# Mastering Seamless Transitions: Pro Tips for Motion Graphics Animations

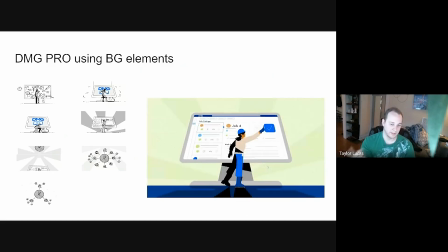So I could take the sunny background and then subtly change it to like a cloudy snow thing to kind of reinforce uh,
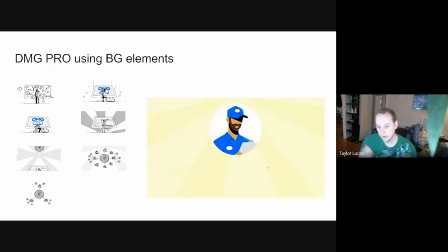that kind of change, and also have every element on screen have a use in the video. That's another thing I try and do. If I do put like a background element or something on screen,
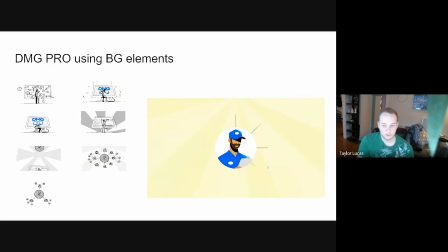I like it to have like multiple uses in multiple scenes.
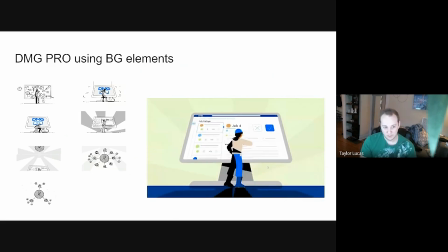Um, so that was that one.
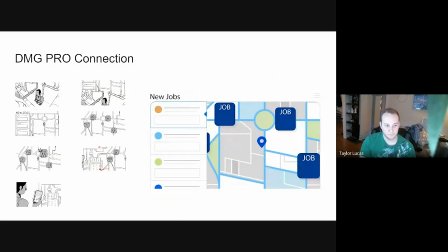This next one kind of got a little fuzzy.
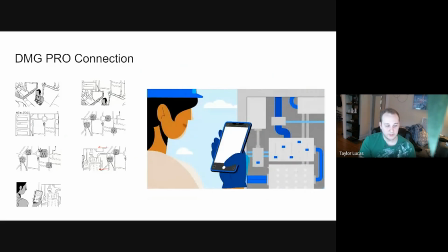The intention was
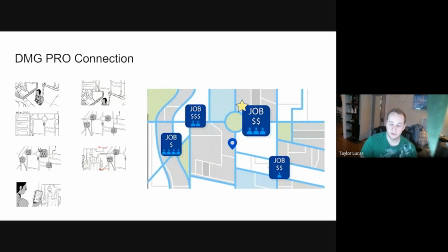with like through the solution section of the video, DMG like connects everything. Everything's connected. It's an all-in-one piece of software.
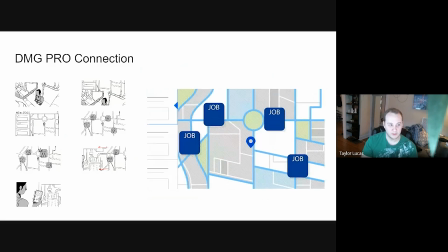So I thought, why not have all of these scenes just like connect together,
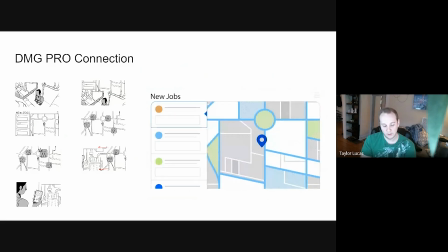um, and be kind of seamless in that way.
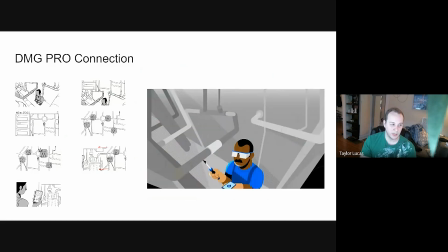So the intention was to have like set up these pipes in this scene to directly transition up to like the
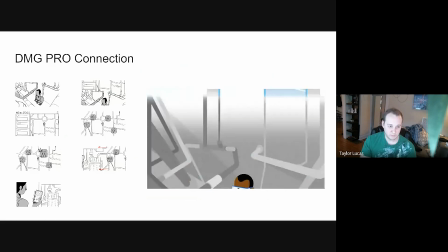GPS location marker scene,
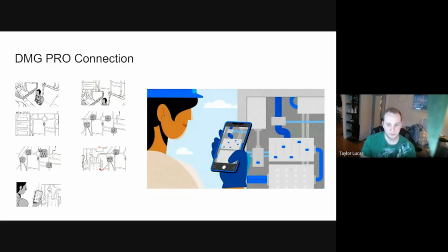which then you would set up those lines to horizontally match up to the stuff that would be on the circuit board for the next person,
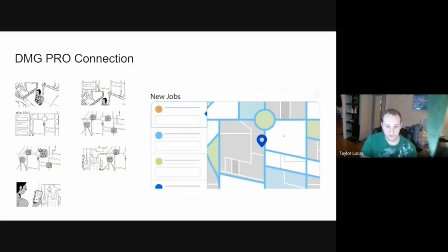the electrician job. Um, Originally, it was like the whoops
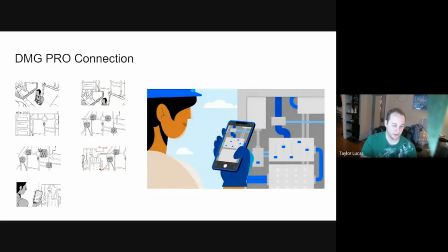the GPS like map was supposed to be full screen, but they wanted to show their software, so there was kind of, it got a little bit
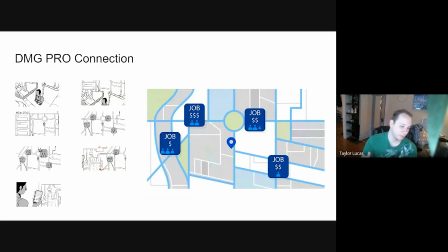fuzz hazy there. But we kind of came up with a solution where we would go full screen for the, so we could keep that next transition with the circuit box thing.
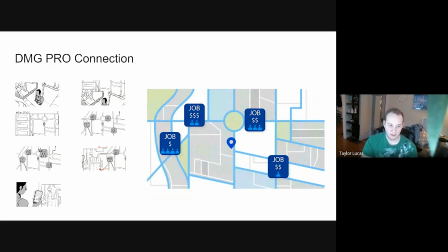Um, and then yeah, also just like it was a challenge to try and get the animator to kind of understand this,
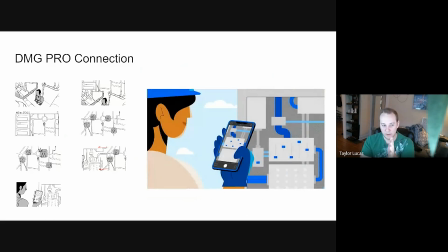and like line up the GPS things, especially with the pipes.
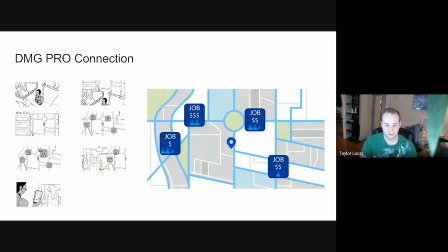That was kind of a challenge, and like having
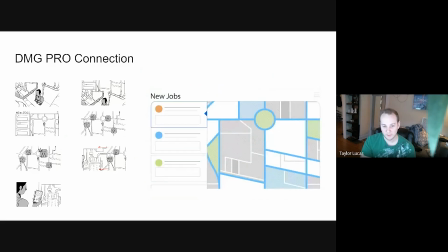a such a color difference that we didn't want it to feel like stark. So I think we for the most part got there with a few like client and animation challenges. I think it worked out in mostly intact.
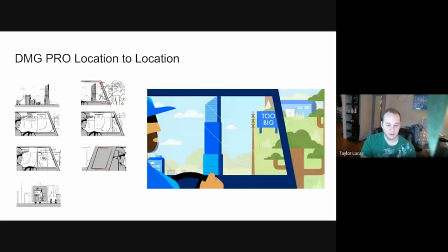Um, for this one, we needed to kind of
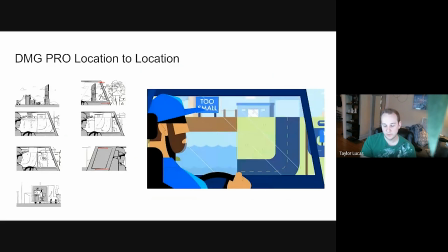show like someone searching for a job unsuccessfully.
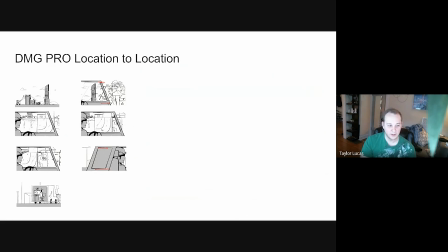And then we knew that we wanted to end up in like a different location.
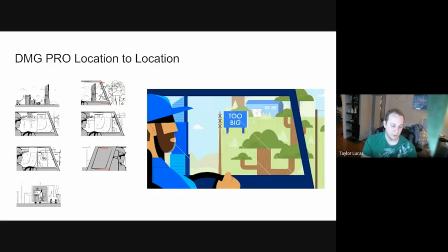So we wanted to start, well, we had this scene where we were kind of outside
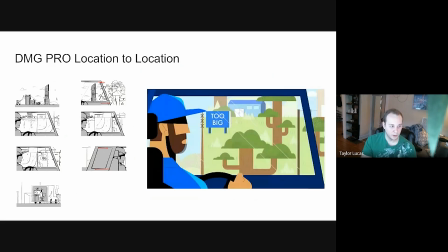this little bar graph landscape uh, scene, and then we knew that we wanted to have the be in the plumber's truck at the end.
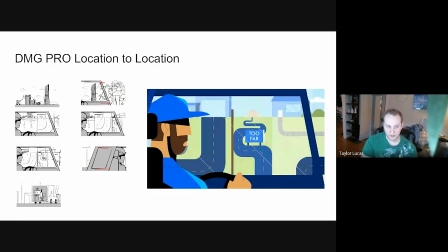So I kind of thought about,
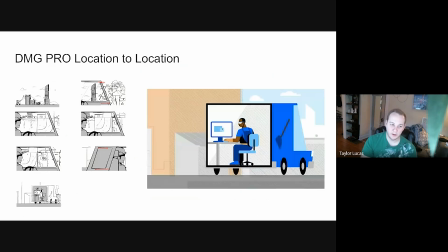instead of, well, kind of a spin on like a three rectangle transition,
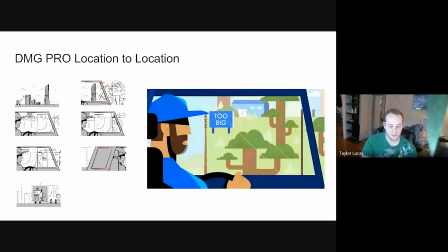using the foreground element as like the vehicle to drive us from location to location.
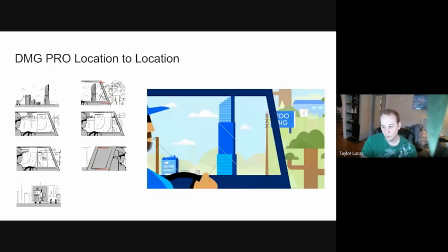And why not have
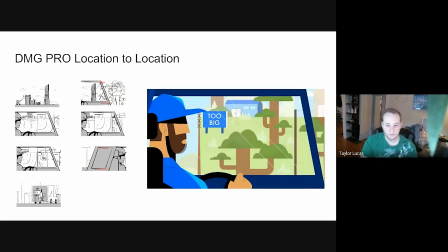the landscape guy like drive to each location to find these jobs,
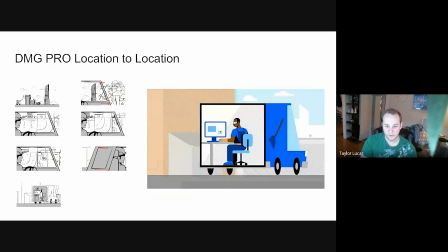kind of reinforcing the fact that this is not an easy process.
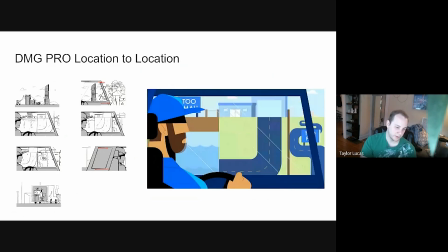And we also like could not, well, we also didn't want to miss an opportunity to have like a human moment where he sort of like gets disappointed by like
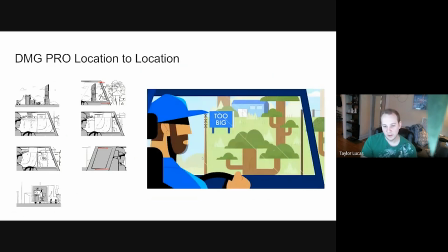um not finding the right job.